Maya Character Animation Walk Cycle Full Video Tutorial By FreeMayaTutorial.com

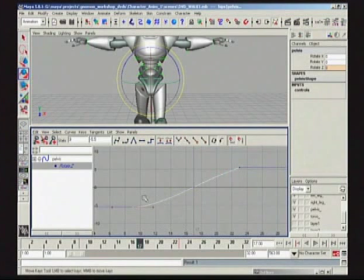49:15 Maybe not too hard, but certainly harder than the recovery. Also what I could do, actually I'll wait till I put the other key in. But let's just copy this and paste it at 1.
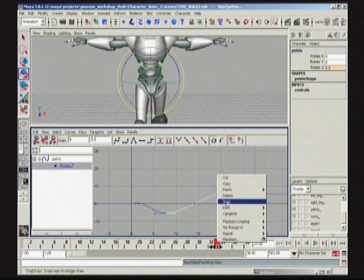49:31 And paste it again at 33. You're noticing I'm basically just mirroring this thing. I'm building this cycle around its major point of change, which is the drop and the catch.
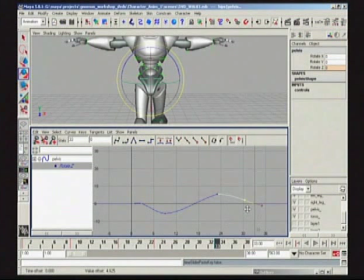49:46 And constantly trying to revert all these ideas back to a general philosophy that I've started with. I'm not going to try to have the legs do different things on different sides. I'm not going to have even the body do different things on different sides. Again, anything that's slightly different gives a nice feeling, But anything that's majorly different,
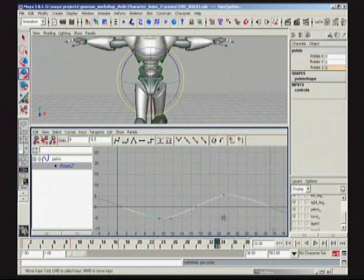50:03 even different timing, it really gives the illusion of like a limp, that sort of nature. So we don't want to do that. So let's again sort of adjust these better here. Go through here. Make sure we're really hiding these keys that we've dropped in here.
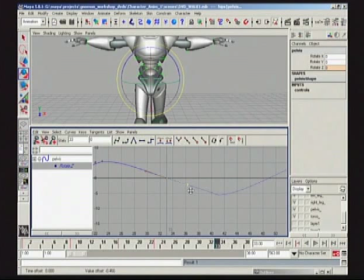50:19 And I really like the post-infinity and pre-infinity with you can view the curves.
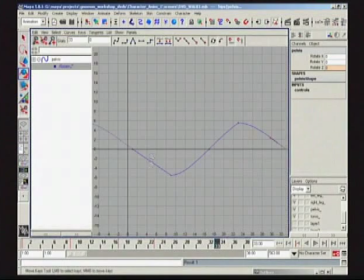50:26 You can really see your spacing going in and out, and maybe have some fun with it. So now that we've done that, I said something a little bit about freeweighting the handles here.
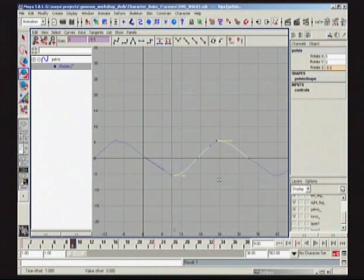Let's see. I don't want to screw it up too much. I don't want to bend it too far past my 0 point, because it might start looking a little bit ugly.
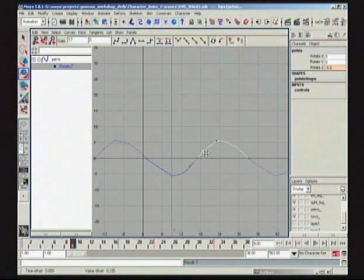50:59 Just slightly, there's a bend on that. So I've kind of almost shark finned it here.
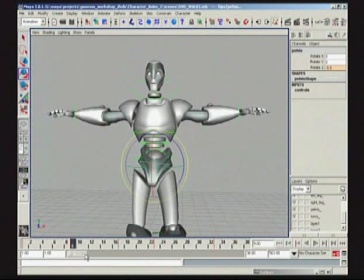51:05 And I might actually, as I keep scrubbing through this and feeling it out, eventually might spike those keys a little bit harder. Something I call shark finning my curve. I don't know why I call it that. It just reminds me of a shark fin. But basically, I'm really hitting the position quite hard.
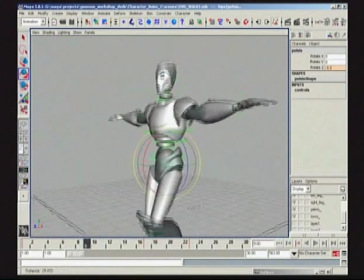51:17 I'm hitting the extreme hard, and I'm really allowing for it to slow out so it can hold its shape. But essentially, it's hitting its shape quite hard.
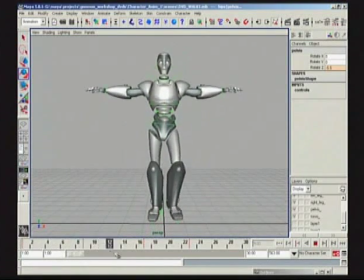51:24 It feels a little more dynamic. So, boom. So here's this guy with his pelvis. This might be a good opportunity to do a quick F-check from the front view. We can sort of check our work, see how we're doing here.
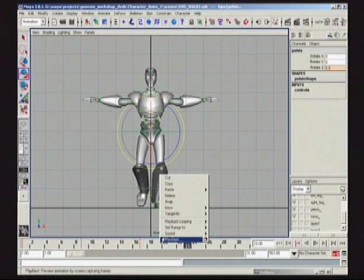51:38 Let's go to pure front view, see how things are measuring up. Hopefully it's not a situation where we're running into any major mistakes or anything like that.
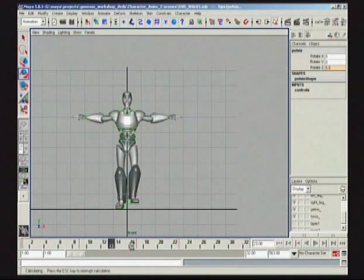51:49 And it's nice again too, because when it's even doing this little quick capture,
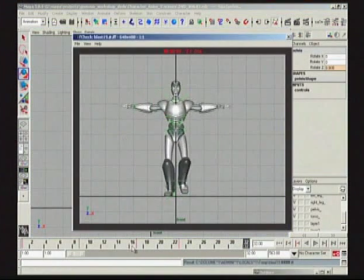51:54 you can sort of start seeing your ideas in a little bit in slow motion, just like scrubbing, and then boom, boom, boom. You can sort of see he's coming forward a little bit here. And to not have this sort of dead guy feel, we're going to obviously now start counter-animating
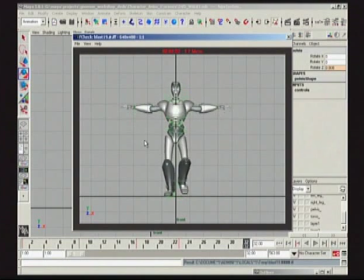52:12 the head and the neck to really show this character is balancing himself, can balance himself, is looking forward. Like at this point here, it's just so bizarre looking that there's no overlap to the upper body.
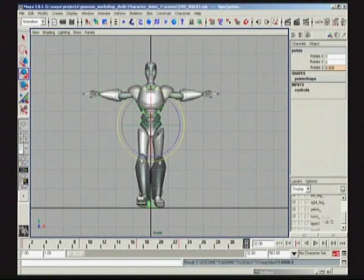52:24 It might have even been nice to really quickly, so it doesn't distract you, maybe turn off the arms and turn off the head and turn off the controls.
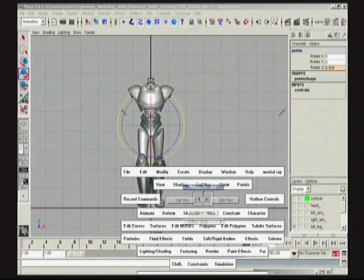52:35 And then what you can be left with is something to analyze,
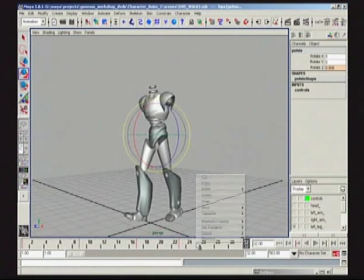52:40 because you might have some ideas now and you might want to push some things and say, you know what, I still don't like that rocking motion. Or maybe you do like that rocking motion. Maybe that rocking motion is something you really want to push forward.
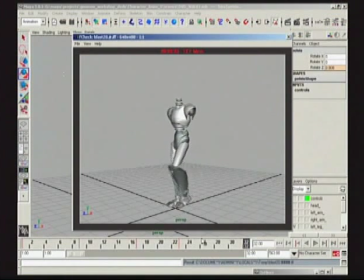52:51 When we start putting personality into this walk cycle, we'll hopefully have learned from just building sort of a neutral, pure walk cycle at this point. I sort of tell my students, never put the cart before the horse. And that's a big part of this lecture series that we're going to be developing here at the Gnomon Workshop,
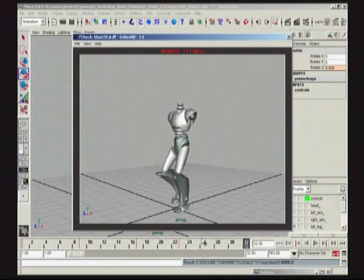53:07 is we don't want to just jump into super hard stuff or super stylized stuff until we know what we're basing it off of.
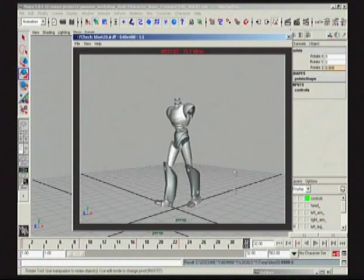53:15 Basic mechanics and basic understanding of the F-curves and how your keys relate to each other in extremes are the most important things you can have in animation, next to good timing and spacing and contrast. So when we start to do things like acting, we understand the general mechanics of, oh yes, I need a contact pose.
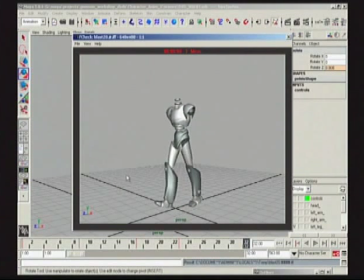53:33 I'm forever telling my students that once that foot hits the ground, you have to have some relative straight shape. Really, really emphasize, so then when you do have change, bang, you can see it. It's right there. Big amount of change.
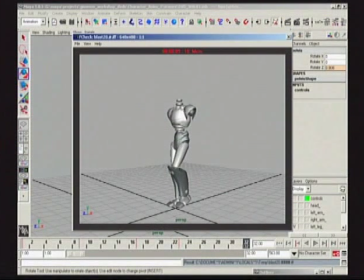53:49 So when the change happens, it goes right up through the body, so you can feel this character's alive. There's something happening here. And this is relatively successful right now. But what we haven't really gotten into is anything other than just
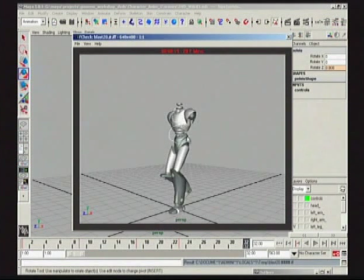54:05 forward rotations, rotating in X. The only thing that we've done from side to side is our pelvis.
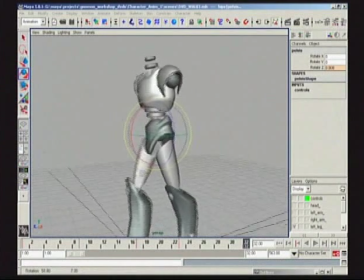54:11 And I haven't taken the pelvis and done anything side to side because it would look totally wacky to start walking with like this. I don't even want to tell you what that refers to. Just something kind of weird looking.
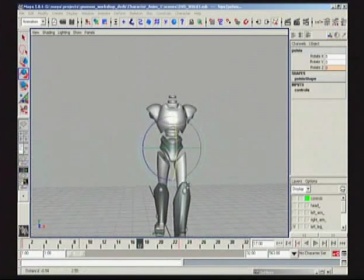54:24 You can use your own imagination for that. Basically, there's certain controls I put certain limitations on, and others that I kind of like to explore a little bit more.
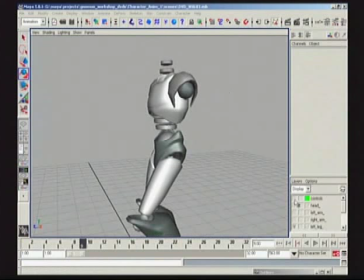54:34 So because this is sort of a point of axes in the middle, the lumbar 1, lumbar 2, I don't really know how appropriate it is to put a ton of rotation in Y on these.
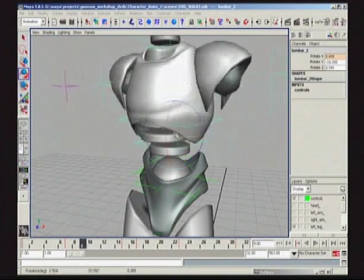54:51 Because you'll see what happens is because everything's connected, it rotates there.
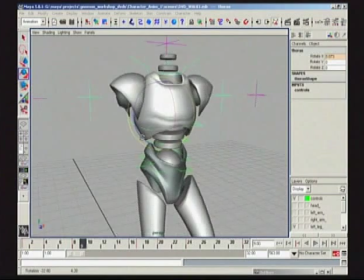54:54 But what I do think might be appropriate is if we go right to the thorax here, and just go to our stride position keys.
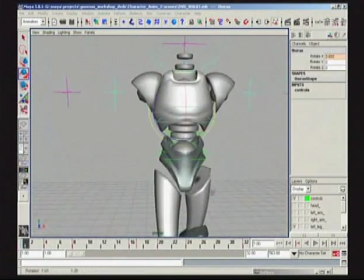55:02 And now we're going to be layering keys in our thorax. And let's do something that feels sort of comfortable.
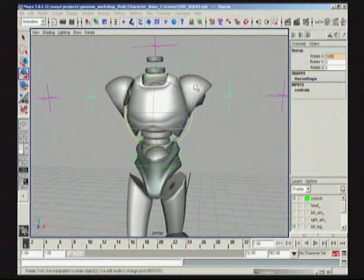55:06 Again, splitting our channels, not pressing S, not keying on everything, not just throwing in stuff that's taking away all these sensitive spacing things that we've done all throughout our scene so far.
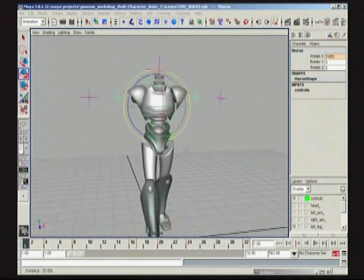55:17 Again, layering stuff, thinking about what leads what. And now, let's put a little bit of an upper body twist on this guy. Oops, just going to make sure I grab Y and only Y. And now what I've done is negative 9.224. So I'm just going to clear that out a little bit and just set it to negative 9.
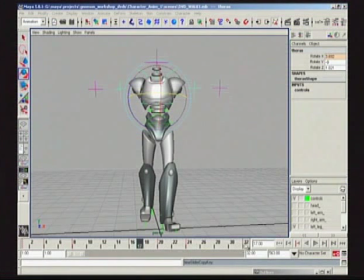55:40 I'm going to copy this. I'm going to paste it at 33, because 1 and 33 are the same. Paste it. And now I'm going to do positive 9.
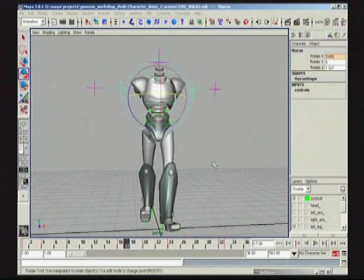55:59 Enter. Go back in, check our spacing. Key select. What happened there? I didn't press S at the beginning, so let's do that again really quick.
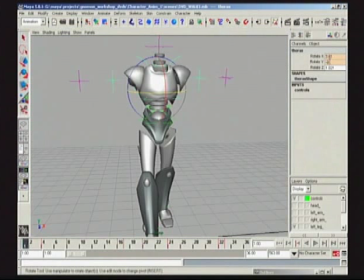56:13 Sorry about that, folks. I got to make sure every channel when I'm working auto key is a keyable channel so the computer knows. And I didn't press S or select at the beginning, and I meant to keep channeling as I go, or keying this channel as I go here.
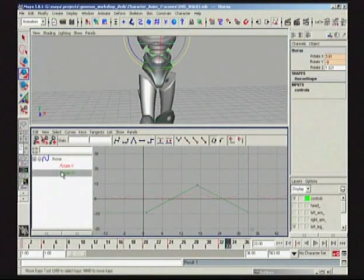56:30 Now let's get back to business. So really quickly, here we go. So now I have this sort of linear spacing, hitting hard, kunk, kunk, kunk. I don't think that's probably the way to go. It might be nice to kind of soften him up on each position.
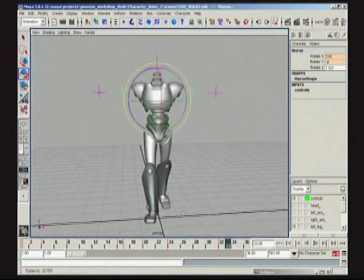And if you really want to hold that extreme, you can do some fun things like
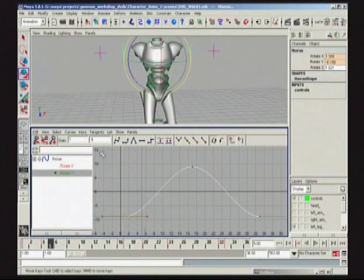56:57 drop a key a few frames afterwards, like let's say at 5, and let's say at 21. What I can now do is multi-select these two keys I've just kind of dropped in there and offset them by like 2.
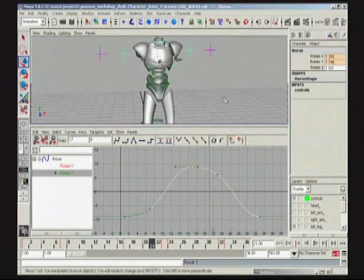57:15 And now I've given myself a little bit more hang time, so he's kind of really favoring the side to side.